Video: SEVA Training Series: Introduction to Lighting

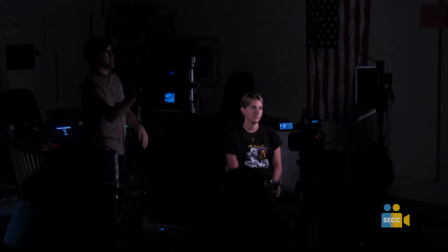[24:56]
You can actually bring in a black flag or just anything dark and mask it off.
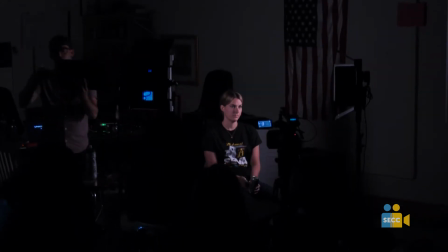[25:01]
And just hold, get a stand to hold a big black flag of different sizes and stuff.
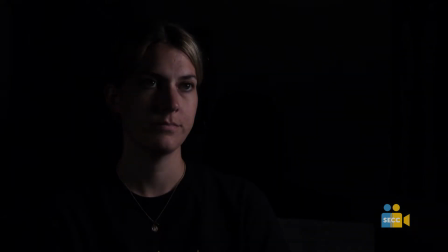[25:07]
And then you just hold it, and then it'll create, that's called neg fill, where you're actually taking fill out of a shot.
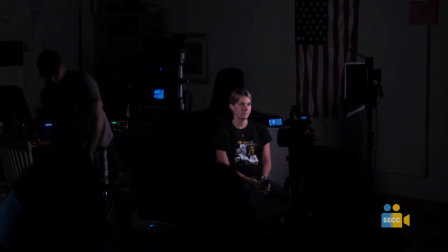[25:17]
So barn doors are just a way to create neg fill wherever you need it,
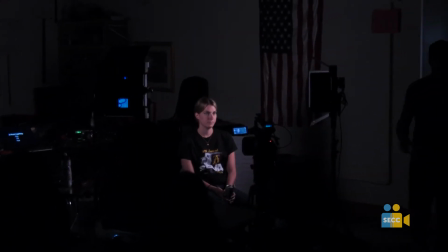[25:23]
or to get the light off of the background. So in this shot, for instance, if I'm here and I don't want all of this back here, we can use the flags or the barn doors here.
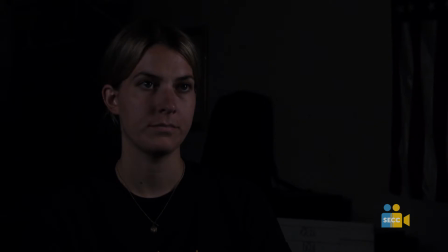[25:35]
You see what that did? We want to keep it on her as much as possible, but get it off the background. Actually, Because we don't want to create shadows unnecessarily.
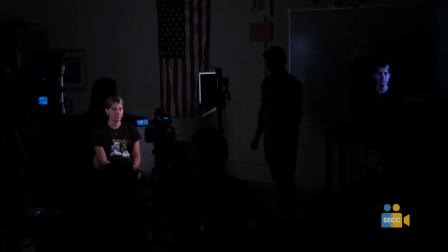[25:46]
Just kind of decide that it's on here. Oh, there we go. Yeah. So that's the barn doors and the flags. These are just for controlling light, just to make sure the light's going where you want it to go.
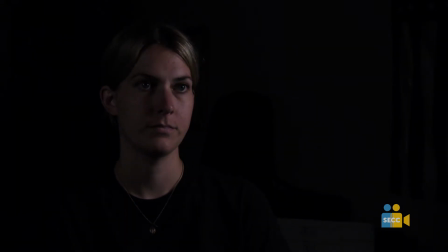[25:59]
So generally, it's best practice to just kind of like flag off most of the stuff as much as you can, I think. So that's what the barn doors do. They just control. They say, I don't want light on the background.
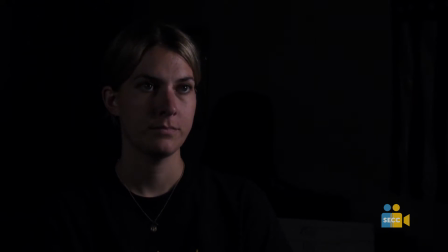[26:15]
It gives you another tool to manipulate that. So we've got key. We've got a fill light here. Get a little more fill.
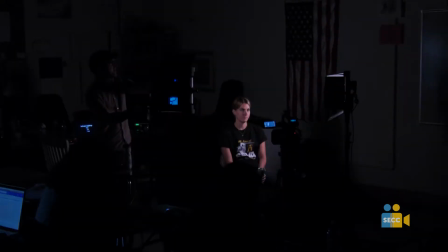[26:25]
There we go. And so the last thing we need for our interview here is a hair light,
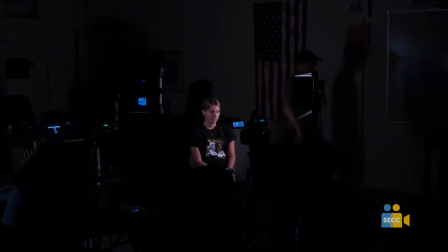[26:30]
something to separate our subject from the background, because you notice she's kind of getting, she just falls off.
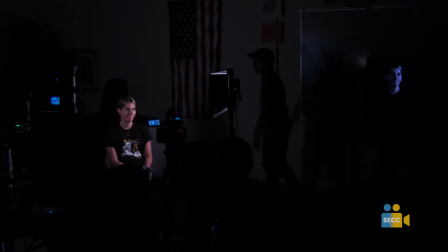[26:36]
She's just floating. She's a floating head right now. So I'm going to use a hair light.
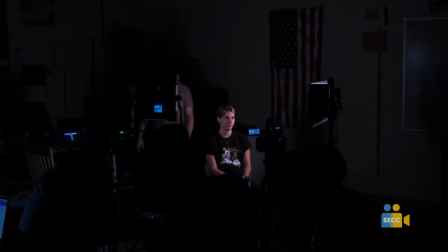[26:42]
And this third hair light really, I like to go opposite of my key light. So here's my key light. So hair light's going to go somewhere over here, just kind of eyeballing it.
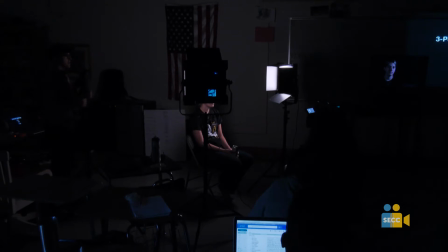[27:01]
Is this in the shot or not? You'll know in a second. All right, striking.
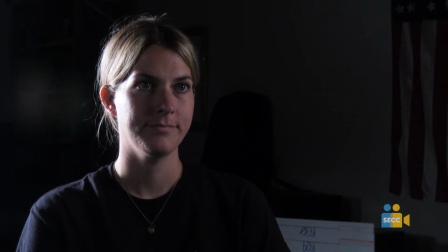[27:11]
All right, now we have the Hallmark channel hair light that I was talking about. So, again, I'm going to bring this way, way, way down.
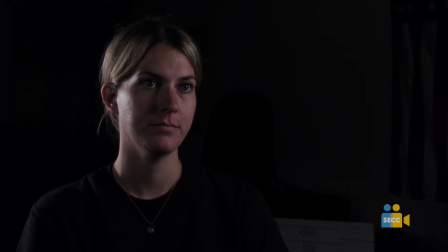[27:24]
You got to be really careful with your hair light, your kicker light, your rim light, whatever you're calling it. Just because it can look super cheeseball, super fast, especially if your subject has blonde hair.
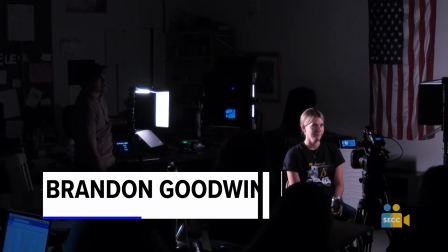[27:37]
It can get real cheeseball real quick. So I like to not actually notice.
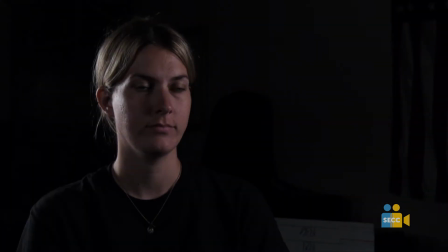[27:46]
I don't like to be able to really notice the hair light. A lot of times this light works a little better if you go up high with it. Make sure that this is. If you go a little higher with the hair light, it can help.
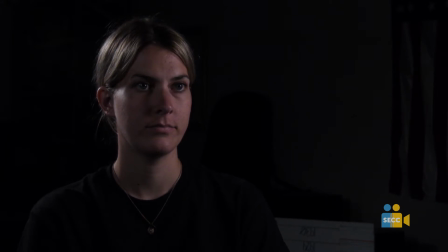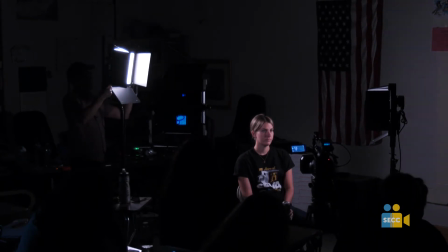And then I'm going to angle that down. And again, I'm going to make this super bright so that you can see it.
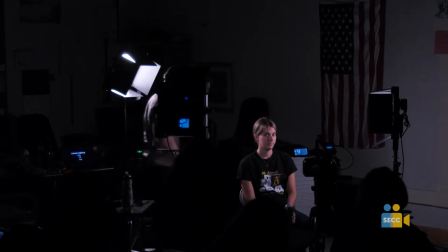[28:21]
Actually, you know what? Let's do this. I'm going to kill my other two lights so you can see what I'm doing here.
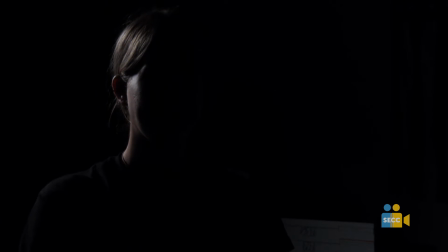[28:30]
If you don't know what your light's doing, strike the other ones, and then you can pinpoint like exactly what the actual light you're working with is doing. So that's all that light's doing right now. And so if all these barn doors are open, and it's, daylight, and it's super bright, now you know
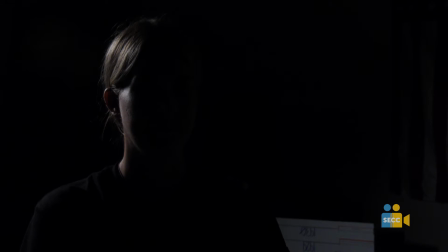[28:51]
exactly where you're at, exactly what you're working with. I like this just to kind of kiss the shoulder and the side of the head.
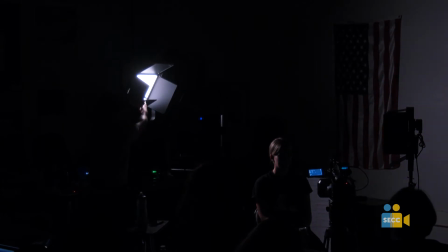[29:00]
I'm just going to play with these.